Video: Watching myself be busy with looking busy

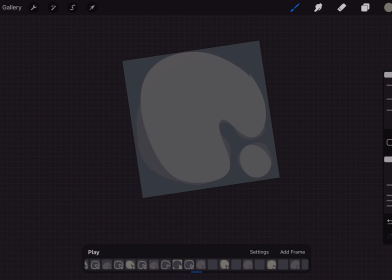1258s
That was a color drop error, that last frame, but it's not documented. So if somebody were to see that, they might think that that's something that we want the rest of the color drops to be. It definitely changed the tone of the animation.
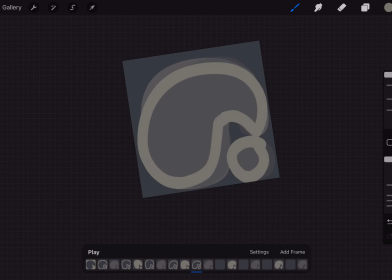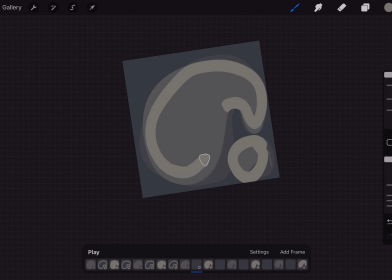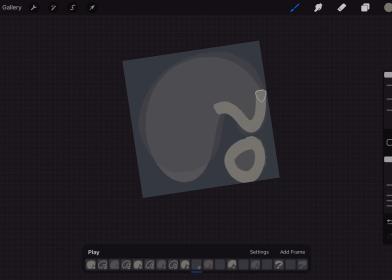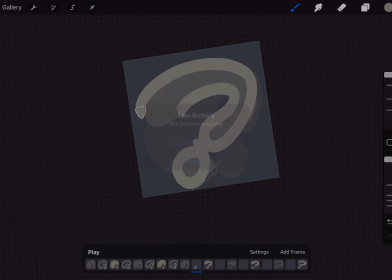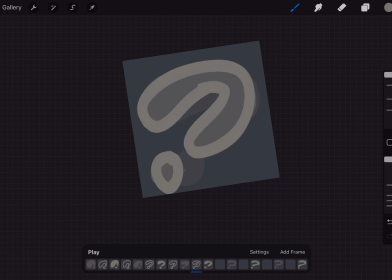1317s
I was running out of battery. I think that I plugged in my iPad while I was watching this video. That was a sigh of tedium.
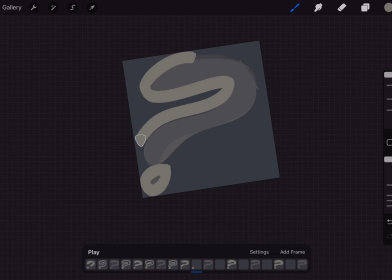1333s
So this is starting to look more like a question mark, but it's not necessarily easy to tell in the animation because the brush that I'm using is pretty thick.
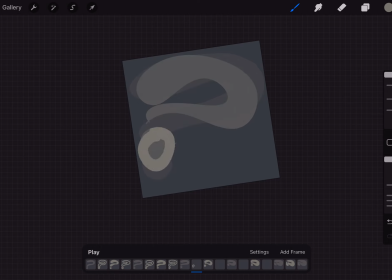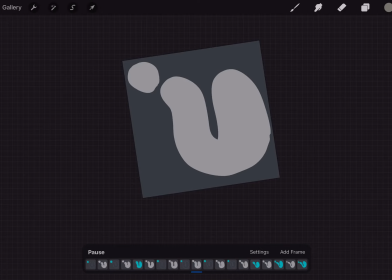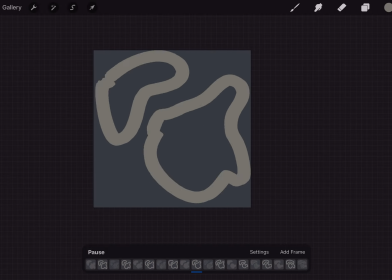1379s
And I just watch the animation.
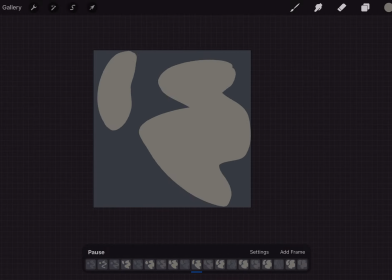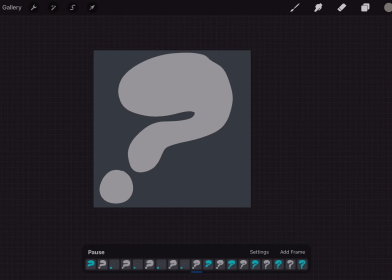1388s
I like the end with that question mark.
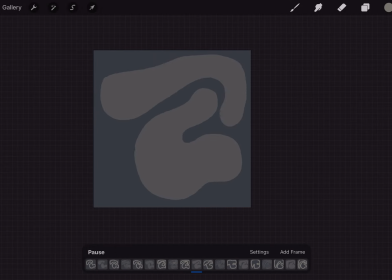1391s
So I kind of wish I actually got to that part with the tweening in the second round.
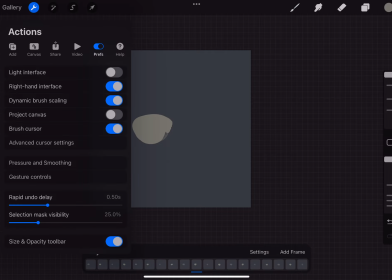1398s
But I also don't really mind because I don't like that I was using such a thick brush.
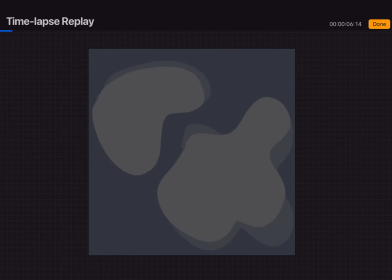1407s
And then I went back through the time-lapse replay to see the progress.
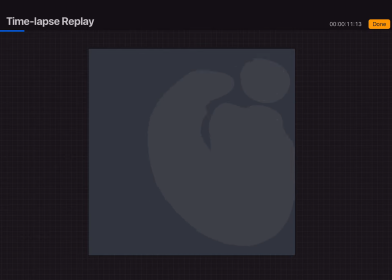1413s
So this is the first run where I was just getting my thoughts out.
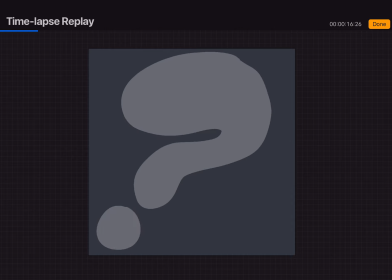1418s
I was tracing the shapes with a thicker marker and then color dropping.
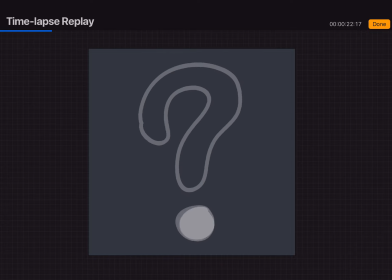1423s
And then when I wanted to get the question mark a bit more precise, I switched to a smaller brush.
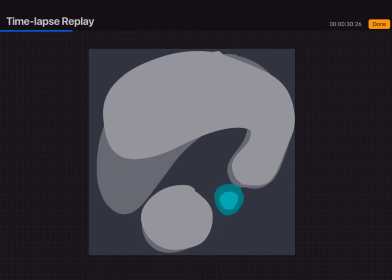1431s
Then I went back through and I added in between frames. You can kind of see the shape of the animation in the time-lapse replay come out.
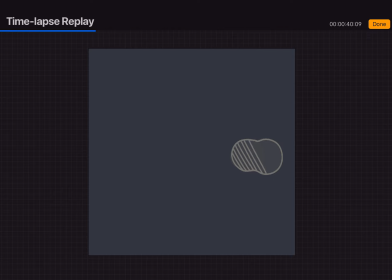1439s
And then I traced originally I was tracing the combination, the addition of each frame, like the in-between of each frame. Then I started to switch to only the subtraction. Is that subtraction?
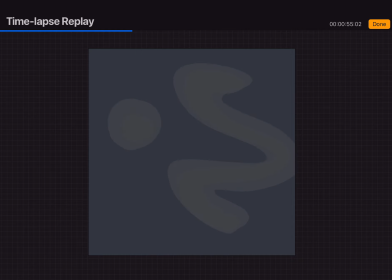1456s
I think so. The difference between them. That's it. This is where I got a bit freer, a bit looser with the shading in between because I didn't really feel like
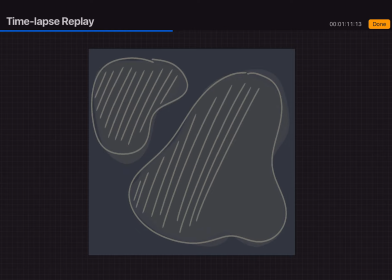1474s
spending too much time on that.
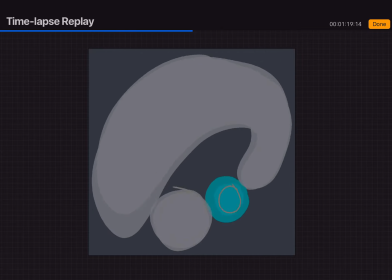1480s
And then I just kind of stopped doing that. Focus more on the outlines
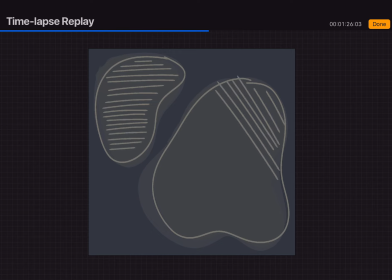1487s
because it was taking too much time, and went back through and added more specific lines because I watched the time-lapse replay, and I actually like the way that this looks when the lines are coming in.